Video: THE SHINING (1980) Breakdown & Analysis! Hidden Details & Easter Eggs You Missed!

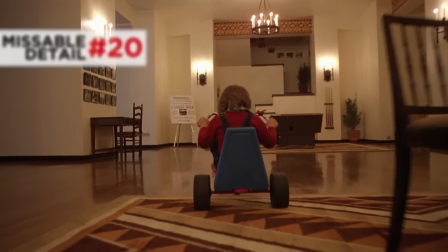746s
And a month later, we see Danny driving his big wheel on the ground floor of the Overlook. This is the first ever use of a low angle Steadicam.
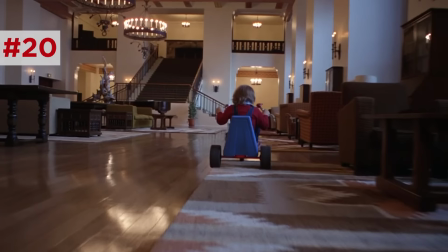753s
They did this so that Danny's big wheel would explode with sound whenever he went over wood and then go abruptly eerily silent whenever he went over carpet.
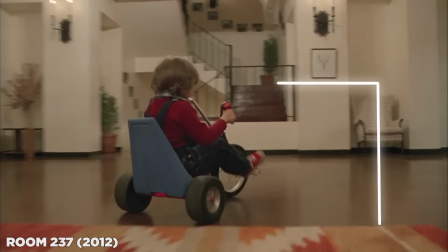764s
Danny rides a total of three times in this movie. Analysts have mapped out the route of the hotel's geography. Each time he rides on a different floor. And when he rounds corners, there's nothing there.
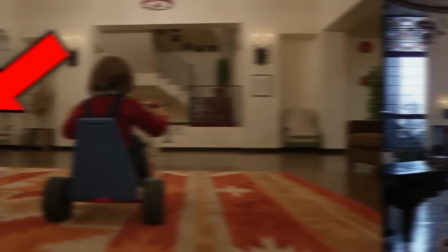774s
The second time, on the second floor, Kubrick includes shots of the second floor railing overlooking the Colorado Lounge just to give you a sense of how these two routes connect.
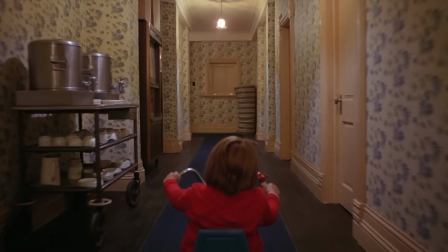782s
But for the third big wheel ride later in the movie, Kubrick uses those simple expectations that he set to now trick us.
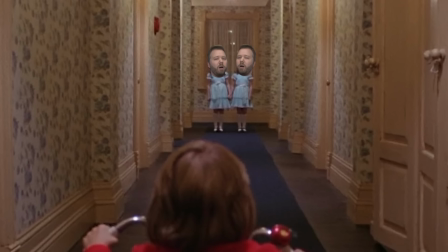788s
Danny rides through the kitchen, but as he rounds the corner, he suddenly teleports. He's now pedaling on the upper level by the family suites. And now when he rounds the corner, who knows what we'll see? Oh, it's the Grady twins. But more on that later.
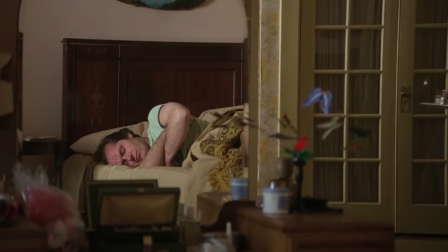800s
So Wendy brings Jack breakfast in bed, and we initially see Jack sleeping, but it's through a mirror.
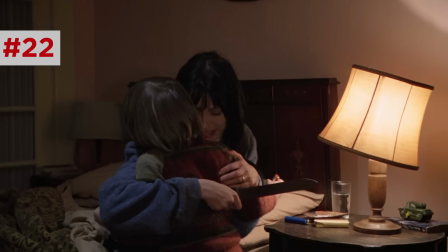805s
It's a misdirect by Kubrick. Jack isn't the important element in the shot. The mirror is.
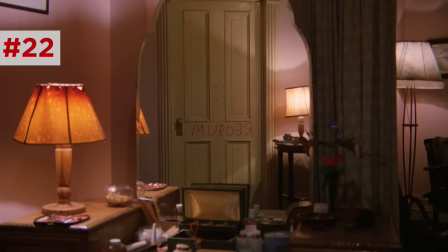809s
It is this mirror that Wendy will later see Redrum turning into murder, and it has a deeper special meaning that I will get to.
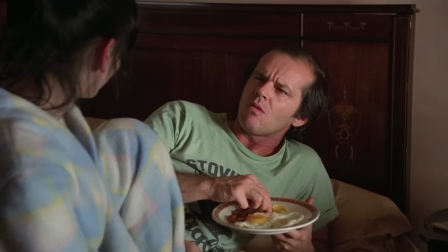816s
But in this shot, we stay on the image of Jack through the mirror. His shirt says Stovington, which in King's novel is the name of the high school that Jack teaches at.
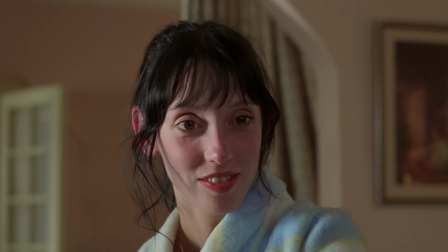823s When I came up here for my interview, it was as though I'd been here before.
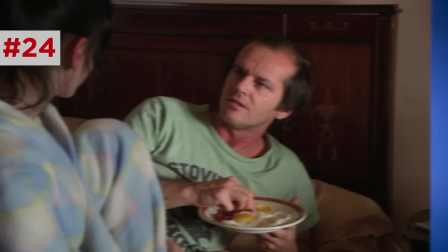830s It was almost as though I knew what was going to be around every corner.
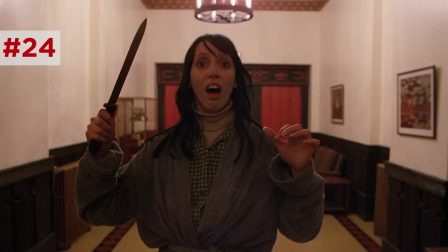836s
Yeah, there's a lot of foreshadowing going on here. Danny and Wendy get surprised by ghosts jumping out at them from behind corners in this film, but not Jack.
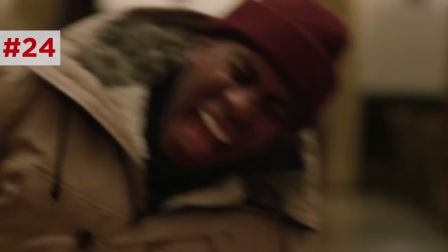843s
And from Halloran's perspective later, Jack is the demonic presence popping out from behind the corner.
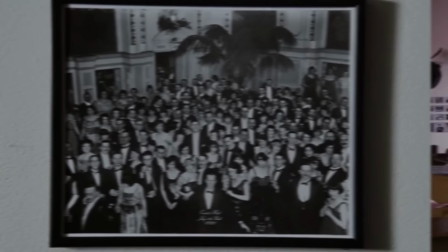848s
And that is because, as we see in the final shot, Jack was destined to be a part of the horror of the Overlook.
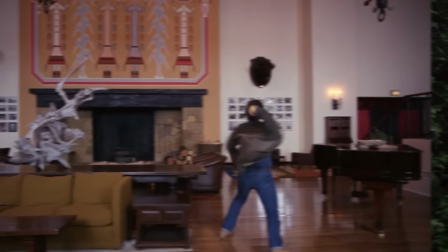853s
He has always been there. So as Jack's writer's block sets in, Wendy and Danny play in the hedge maze.
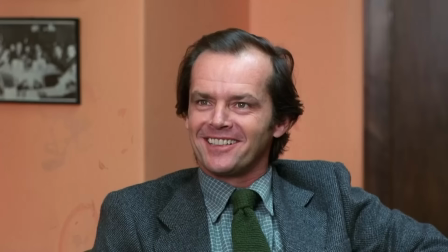858s
The camera follows them as they round corners, and then we cross-dissolve to Jack.
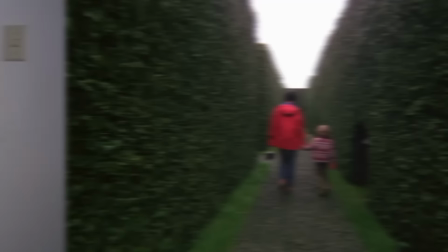862s
Now, Kubrick uses long cross-dissolves throughout this film, creates all kinds of interesting superimpositions.
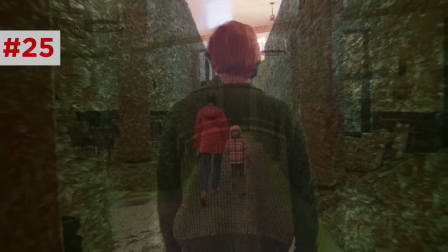868s
But this one is my favorite because, for a moment, Jack's large form is superimposed over Wendy and Danny, as if he is stalking them through the maze, just as he will for Danny later on.
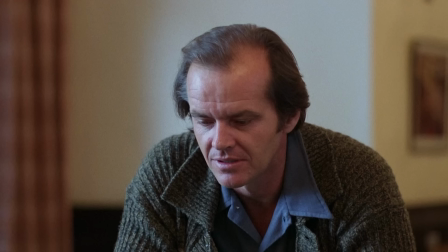878s
Kubrick underlines Jack's predatory posture by having Jack looming over the miniature maze.
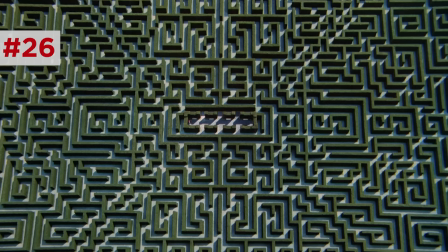884s
We cut from Jack looking down over it with a wolf-like grin, or a minotaur-like grin, I guess,
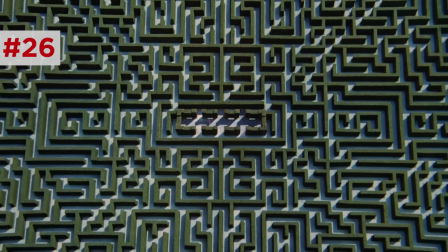889s
to an overhead shot of Danny and Wendy tiny in the center of the maze, as if Jack is a giant having trapped them inside.
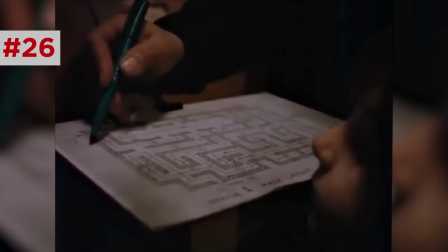897s
Now, the maze built for the movie was not this large or elaborate.
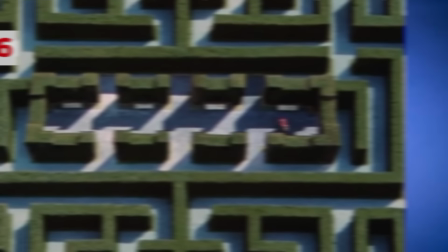899s
Kubrick filmed Wendy and Danny from overhead, but then edited this so that the central part of the maze would be lifted out and then placed into a scale model of the maze.
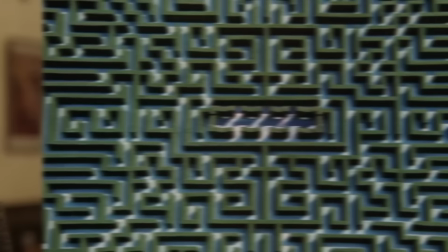908s
So just as Jack's imagination is doing, Kubrick used a visual effect to shrink them to fit inside Jack's mind.
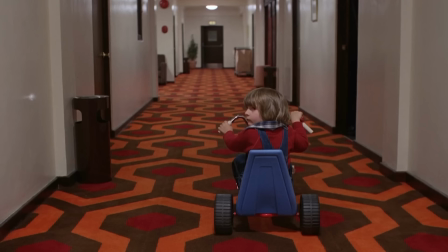915s
So the second time Danny rides his big wheel, he passes room 237. Now this second floor hexagonal carpet pattern is now infamous in production design.
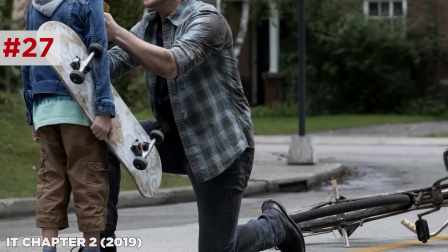922s
The Pixar animators used it in the hallway carpet for Sid's house. It also recently showed up on the back of the kid's skateboard in It Chapter 2.
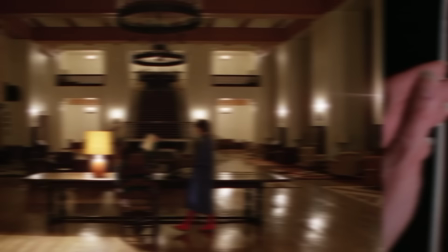928s
So Wendy checks in on Jack, who's typing away.
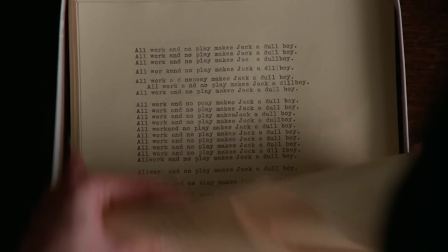930s
We later learn that he's just typing the phrase all work and no play make Jack a dull boy over and over and over again suggesting that even in this moment this guy has already completely snapped.
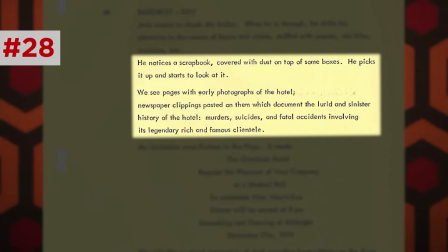939s
Now notice the scrapbook on the table beside him.
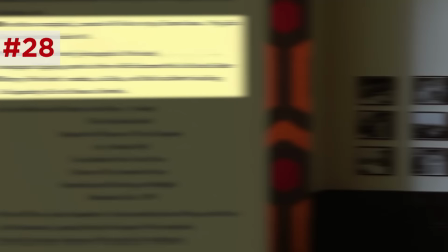942s
This was left over from a deleted scene in which Jack found this scrapbook in the basement chronicling events from the hotel's dark past with photographs setting up the final image photograph.
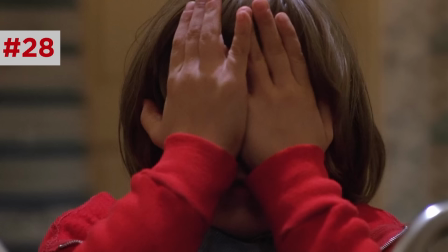951s
In the novel the scrapbook is a much bigger plot point.
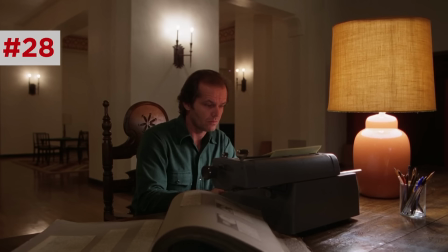954s
The overlooked struggles trying to possess Danny so it moves on to Jack feeding on his writer's block and enticing him with the rich history of the hotel via the scrapbook.
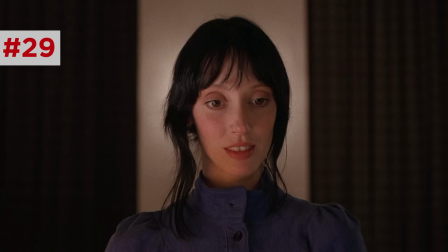962s
So Jack cruelly cusses out Wendy, but notice the chair behind him. It is there at first, but then we cut to Wendy, then back to Jack, and the chair is gone. And then it reappears the next time we cut back to Jack. Now, again, assuming Kubrick never makes any mistakes, this could reflect Jack's insanity.
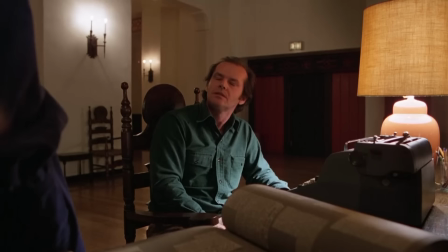979s
Like when he played with the ball earlier, there was no chair pulled up to the table because think about it, the camera was in place where the chair would have been.
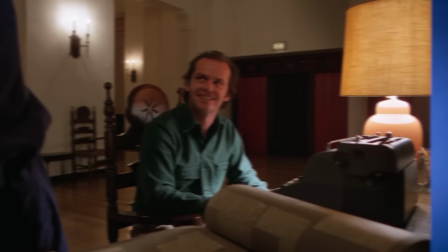986s
The chair back against the wall means that it's not at the table because Jack isn't writing. It was still pulled back against the wall.